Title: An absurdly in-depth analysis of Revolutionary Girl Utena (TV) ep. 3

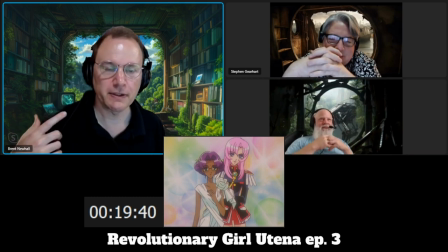(39:24)
how do i solve this also you see the white rose uh if i recall correctly uh white
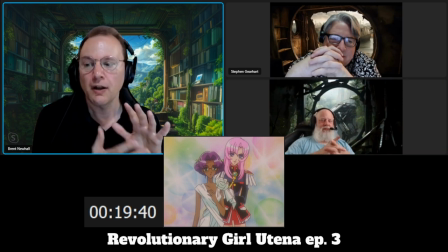(39:29)
rose in japanese flower language is for like a pure innocent love yeah
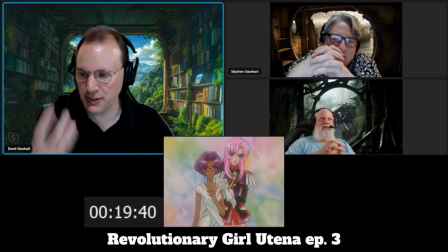(39:35)
so that's the relationship implying here i suppose the red
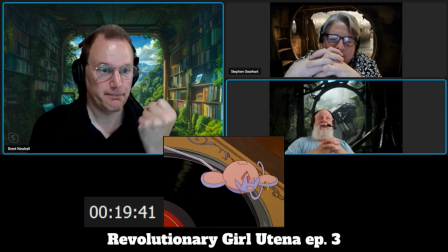(39:40)
rose that udna was wearing in her hair from toga right which is the
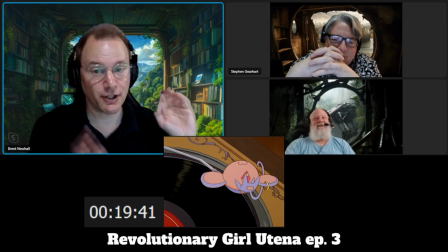(39:45)
rose of passion yes i should also say i'm i'm
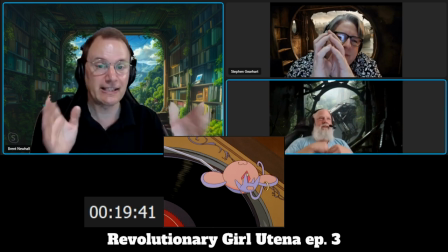(39:49)
i'm a little unclear on that because later on they seem to use those roses specifically
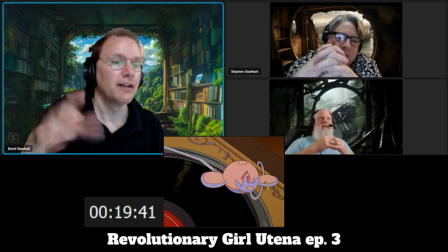(39:54)
also for characters so you can see toga it's a red rose because his hair is red nanami yellow rose because her hair is yellow so also yellow rose
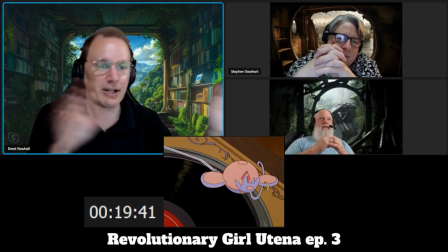(40:03)
is jealousy and nanami has jealousy issues, so I don't know if the hair colors, like,
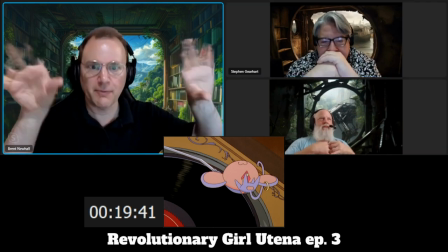(40:08)
literally are the that, or sometimes the roses just mean, you know, Toga is talking or Nanami is talking.
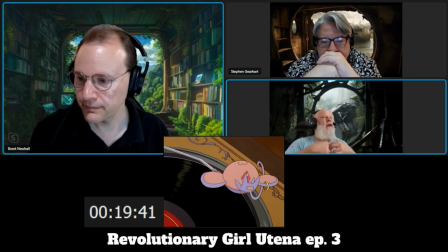(40:15)
I'm not sure. I thought yellow rose was friendship. It could be.
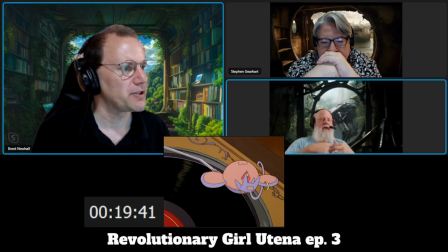(40:20)
But also jealousy. Okay, I didn't realize that. I will double check on that. Hana Kotoba.
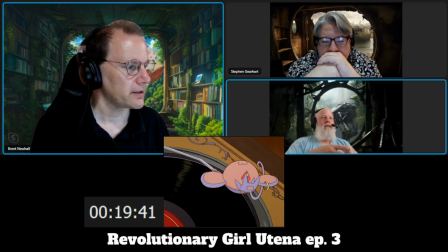(40:36)
Let me check here real quick because that is important to be sure of. How many times have we seen things like Morning Glories, Ginkgo, blah, blah, blah.
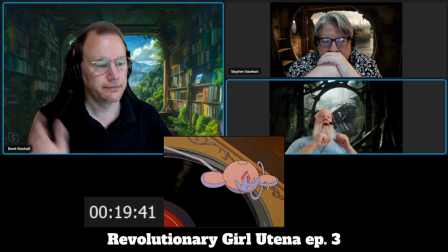(40:48)
According to Wikipedia, it's jealousy. Ah. We'll see. Hey, you got the wrong girl there.
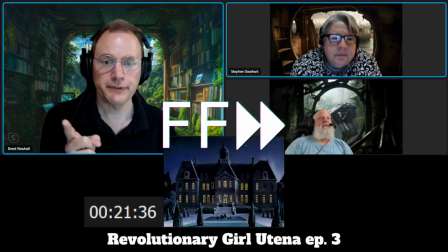(40:55)
Exactly. Little chickadee. Toga's got a pretty nice house. Yeah.
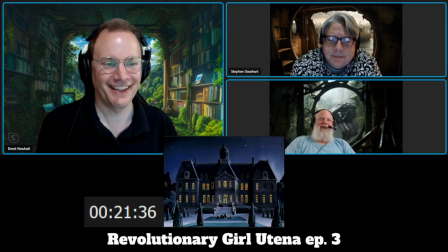(41:02)
Yeah. It's like the governor's palace at Williamsburg Nice house Yeah somebody's got a little money I thought for a second Toga was going to say something like Yes she's fascinating She'll be my bride I have to get her into my What is it Dating club Host club Host club yes I thought you were going to say dungeon Steve I'm sorry Well, you know. Well, that's Sanji. The other thing is, like, Iran High School Host Club, like, those characters are very much Utina characters, you know, in a basic way.
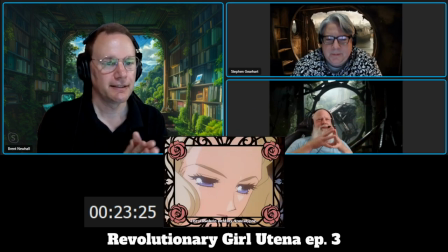(41:45)
So that's episode three. Wow. Yeah. So no duel this time.
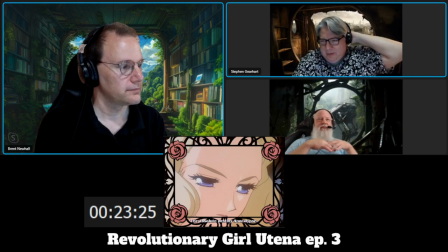(41:53)
No duel. We have a very much a stylized envision of oneself being the prince and being
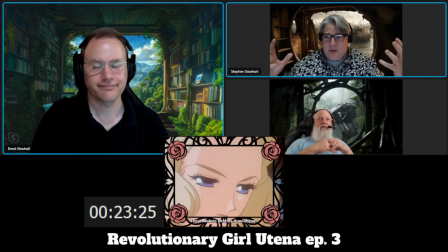(42:02)
magically changing from a dress with no shoulders to a dueling costume.
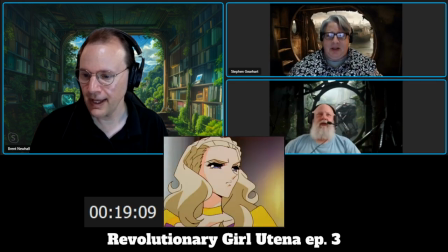(42:08)
It was under the dress. You just couldn't. Yeah, definitely. Definitely.
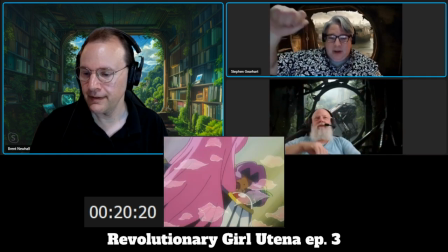(42:13)
And then being able to, with one hand, I tell you, use that cloth as a dress and do the rose thing.
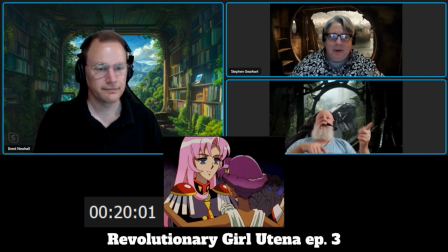(42:21)
That's very, very nice. Pretty impressive. Well, she did work at a quality inn, so she could do the rose in the house.
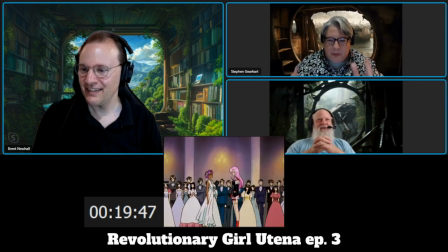(42:26)
Yeah, that's true. That's true. That's true. But what I thought was actually really interesting was how long the dance went on for. True. Yes. Right? And we had repeats of images. But usually when we see something like that, it's like, okay, here's your five-second thing, and it's done, it's over, and we move on.
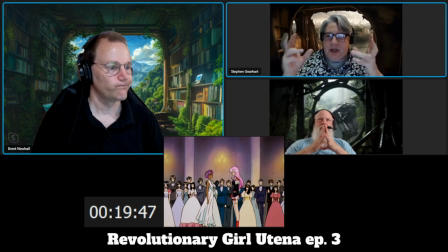(42:46)
Whatever. This was clearly trying to establish a, hey, we're no longer just Ms. Utna, right? We're going into a different trajectory here. Yeah. I'll also call out it's possible they were slightly short this episode
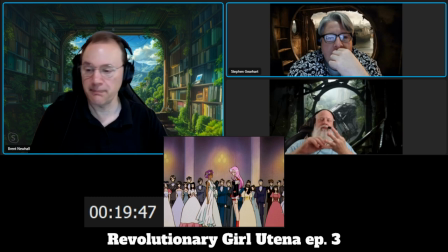(43:04)
because they had to pad the ending by a little bit but to your point I completely agree I think this is and especially given the variety of shots even though they do repeat